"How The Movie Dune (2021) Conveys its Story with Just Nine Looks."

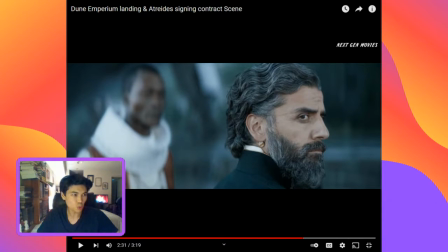(8:17)
And he's worried for his son. And that danger is foreshadowed when right before the Duke
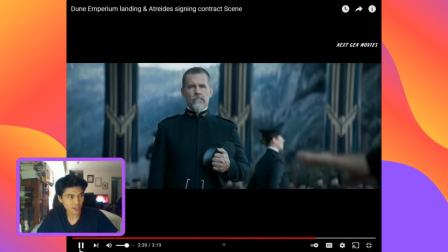(8:28)
presses his seal and makes the contract good, the camera cuts. The camera cuts to Gurney Halleck, the military man, one of the best fighters that the Atreides has.
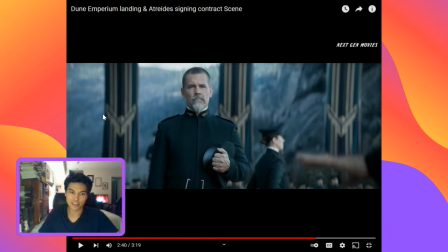(8:41)
This is excellent foreshadowing to the violence that this one action that the Duke is doing right now will ultimately have on the entire Atreides and Paul and his family and himself. And so that's the fifth look.
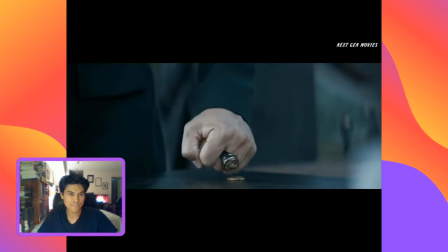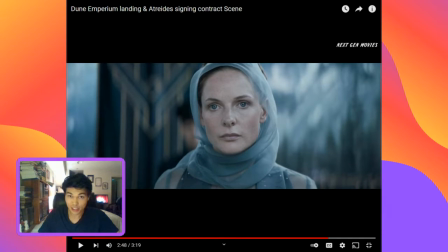(9:05)
And here is the sixth look. The sixth look is an exchange between the Reverend Mother and the Lady Jessica after the Duke has officially placed his seal on the contract giving Arrakis to the Atreides.
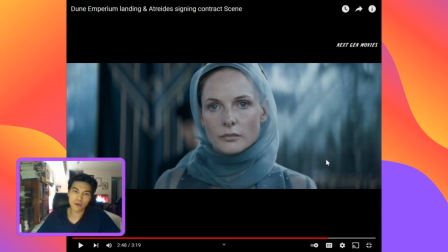(9:20)
And this is really interesting because the Reverend Mother knows more than the Duke or the Lady Jessica here. The Reverend Mother knows that this is a ploy being executed by the Emperor and the Harkonnens to destroy the Atreides family. And so that look, let's go back,
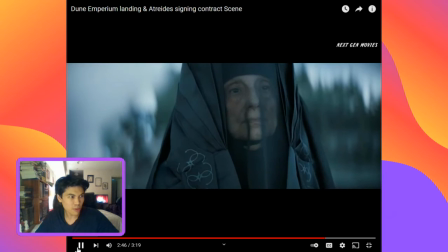(9:40)
this look between the Reverend Mother and the Lady Jessica
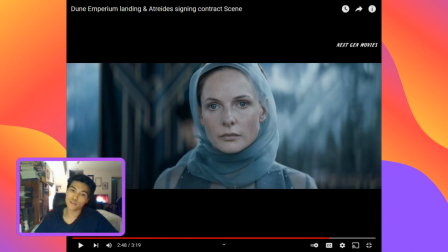(9:48)
signifies not only disappointment for how the Lady Jessica has contorted the Bene Gesserit plan, by training Paul in the way and by taking Paul to Arrakis, but also perhaps pity for what she knows is about to happen to Jessica and the Atreides.
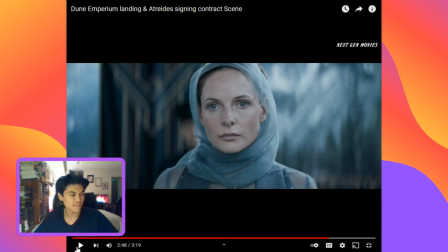(10:07)
So that's really interesting. And now let's go to the 7th look.
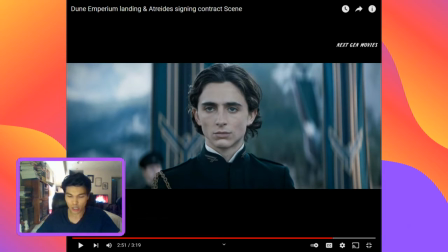(10:12)
The Lady Jessica, this is just incredible cinematography and incredible direction by Denis Villeneuve. The 7th look, Lady Jessica looks to what she values most here, her son Paul,
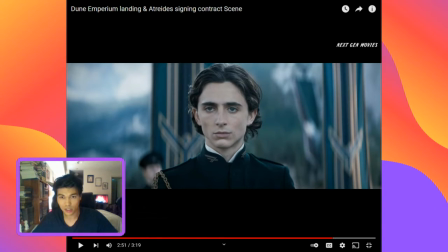(10:31)
who is not only her son in her eyes, but potentially the culmination of centuries and centuries of Bene Gesserit planning. Paul is her priority, and that look, after the brief exchange of glances with the Reverend Mother,
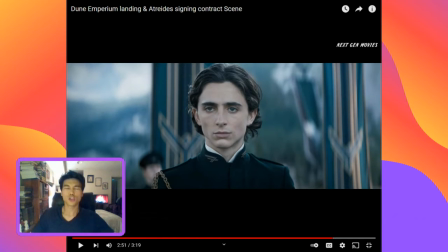(10:49)
tells the viewer so much without actually saying anything. The only person really speaking in this scene is the Herald of the Change. And yet these glances are telling the viewer everything the viewer needs to know. It's incredible. Okay, let's keep going to the 8th look, which isn't that big.
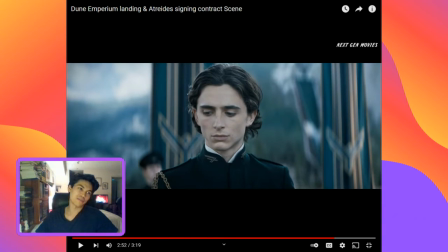(11:09)
But the 8th look is just Paul looking down. And this could tell the viewer a lot. It signals how unaware Paul is at this point of the greater plan and of what is about to happen to him and to his family. And it's kind of tragic. Kind of sad for Paul.
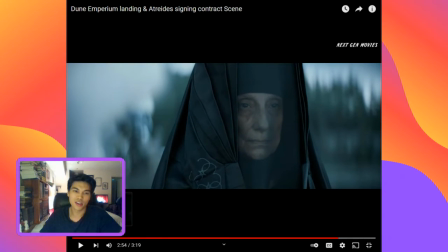(11:29)
And the final look, the 9th look, is the Lady Jessica back to the Reverend Mother. And then the Reverend Mother looking to the Duke's seal.
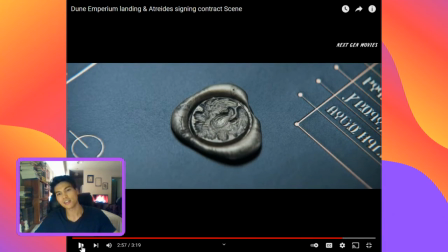(11:43)
And that's the real 9th look. Again, this is just foreshadowing for Paul, and this is foreshadowing for the entire plot of Dune.
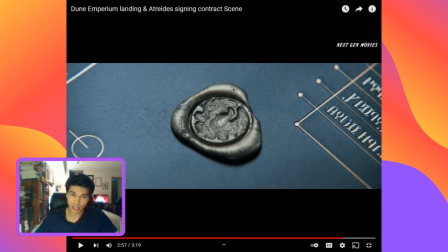(11:55)
This is foreshadowing to the importance of Arrakis to Paul, where the Lisan al-Gaib is born and where Paul dies. And it signifies everything Paul is about to go through while he
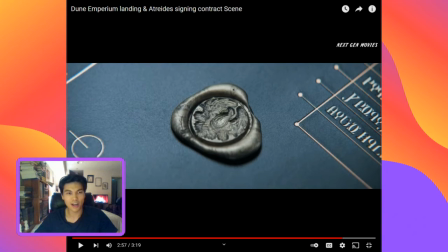(12:14)
becomes the Lisan al-Gaib in Arrakis. Kind of incredible that in just... This was a 3-minute scene.